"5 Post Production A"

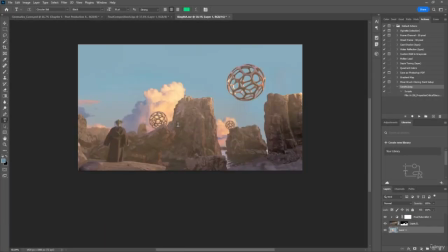0:00 Hey guys, welcome back to the next part of our series. Today we're going to continue with the post-production of this scene, which we already changed to an 16-bit scene in the last element.
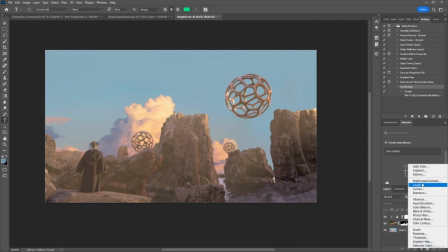0:08 So yeah, this is what we're going to do. I'm just going to add a couple of lines. Let's start with a curves. We definitely want to have a curves.
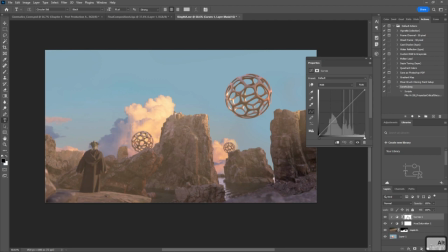0:14 And again, I'm going to press Alt and click here so that this curves element is only affecting this layer right here. And we're going to do the traditional effect. So we're going to just like darken the shadows a little bit here, push the colors up there, and there we go. I do think the saturation is a little bit too much. So I'm going to bring the saturation back again.
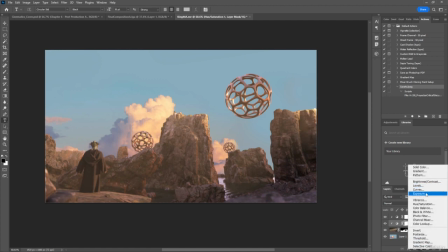0:31 And there we go. Now we can add like a color balance, I think would be nice.
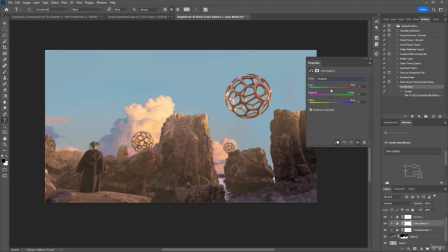0:38 Let's start by changing the shadows. So let's go for like a little bit of a warmer or like softer shadow. And the highlights, let's make them a little bit warmer like that. There we go. Now I'm gonna do a paint over pass, and I'm gonna do this on top of all of these things.
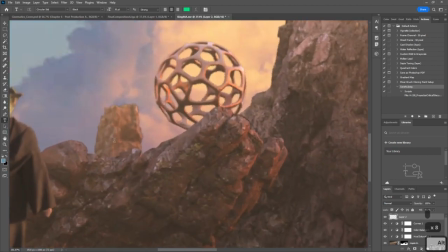0:58 So after the changes, and what I want to do is I want to push some of these things like further back.
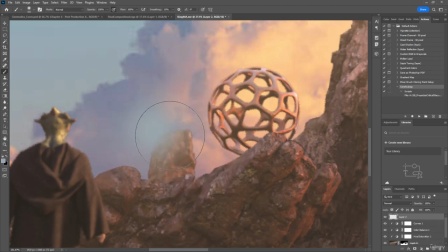1:03 So I'm gonna grab like a blue color here and a soft brush. This is normally done in other softwares, by the way, but I'm gonna be improvising a little bit. So I'm gonna grab the same color of the sky like this, and just like lower the opacity a little bit.
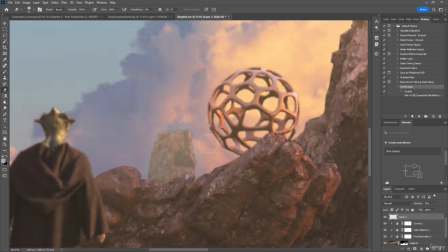1:15 And then with an eraser, again soft erase it, but really small. Let's just try to not contaminate the clouds as much.
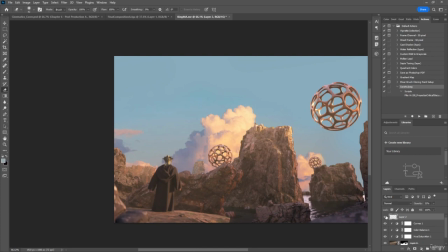1:23 So as you can see, what that does is it pushes that mountain back. It makes it look like it's further back.
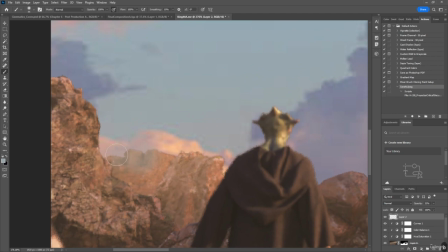1:29 And I'm gonna go back to my brush. I'm gonna do the same for this one right here. So all of this mountain is gonna go all the way back. So we're pushing it back.
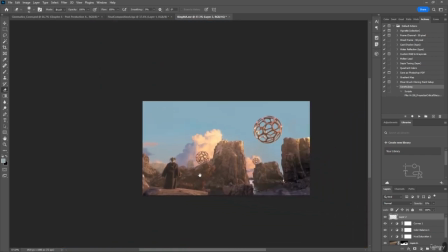1:39 Let's go with my E brush and recover some of the character. And again, those sort of details, like those little effects right there,
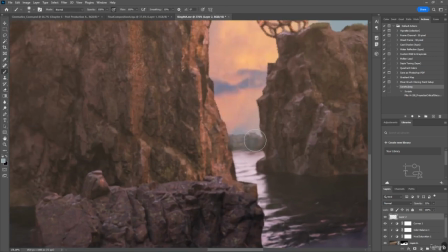1:47 are really useful to push a couple of things back into space.
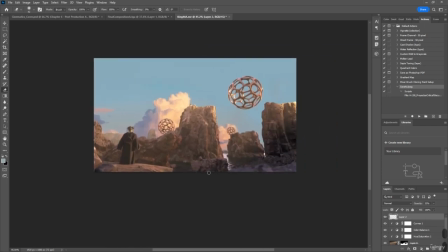1:55 See, very subtle, very simple, but it's definitely giving us way more depth on the whole thing, right?
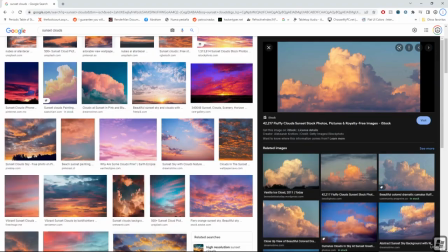2:04 What else can we do here? Oh, the planets, right? So let's look for planet day
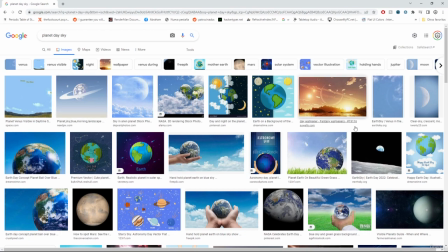2:16 sky. And I'm just gonna have this sort of stuff, right? Like just the indication of something.
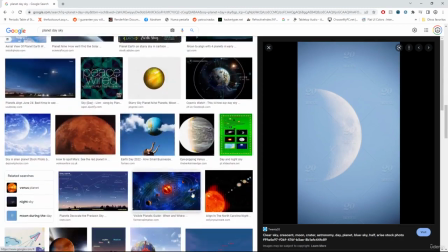2:22 Oh, that's great, but unfortunately it's watermarked. Let's look for something.
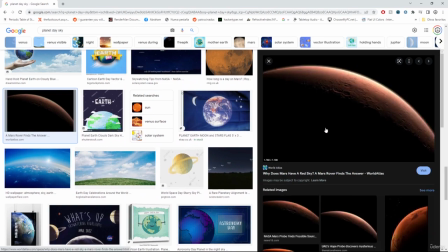2:28 Even this could work, like just this sort of silhouette. I'll show you why. Copy.
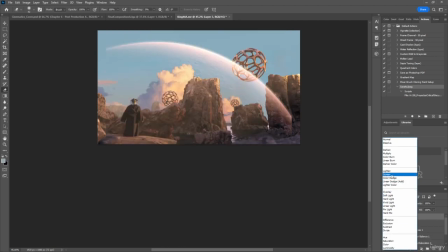2:32 We bring this here, and if we set this to screen, it gets rid of the blacks.
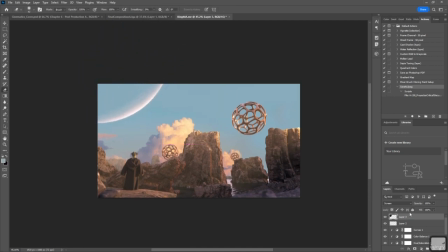2:41 So we can just add this one right here, and then of course we blur it out.
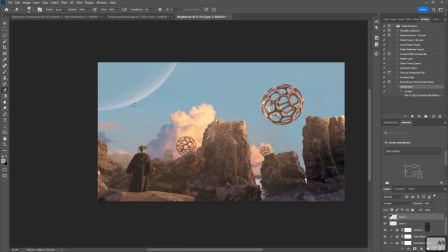2:46 So it's kind of like a huge moon that we have right there. Cool.
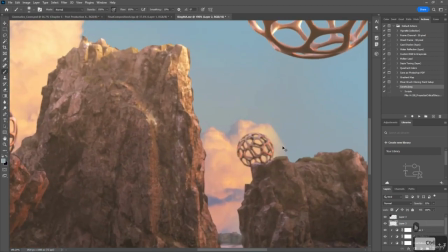2:52 Now, going back to this ones, we can push this ones back as well. So I'm gonna grab like this sort of like wide effect,
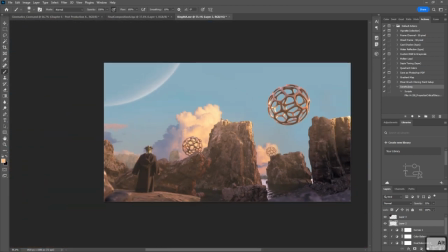3:01 and again just remove some of the glow to make the pieces or the elements look like they're a little bit farther away.
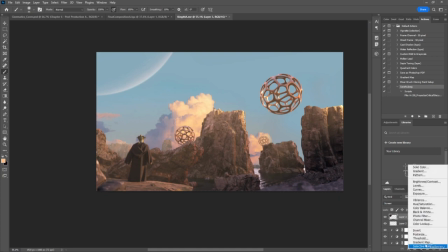3:07 And now for the magic trick, we can of course add one color lookup table,
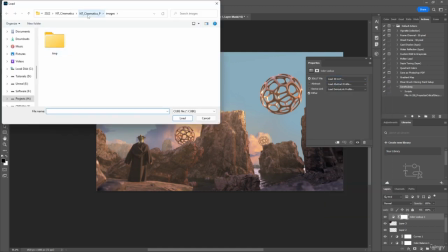3:12 and we can load one of the lookup tables that we have and see if it's something that we want, something that looks cool for what we're going for. Let's go for faded.
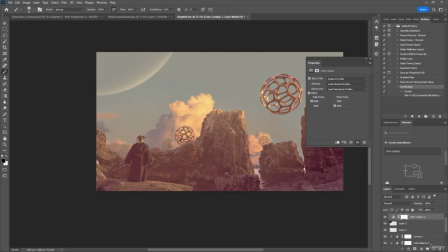3:23 Let's see how that looks. Oh, oh my God! This is I really feel like cheating whenever I use like this sort of like cube elements, because like, let's face it, this already looks like a shot from a movie, and I mean, I don't know what else we could ask for.
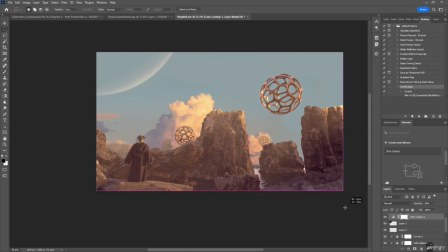3:42 Let's just bring this down a little bit. Let's go for like a 50, so it's not like super intense, and let's go for our traditional little letterbox here that I love to use. Again, the letterbox, it's not really necessary, but it's one of those things that I feel like adds some sort of like,
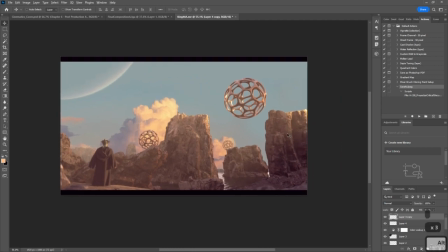4:01 it looks like a storyboard frame or something. For some reason, I've always thought that this sort of compositions looks really good, and I like using them.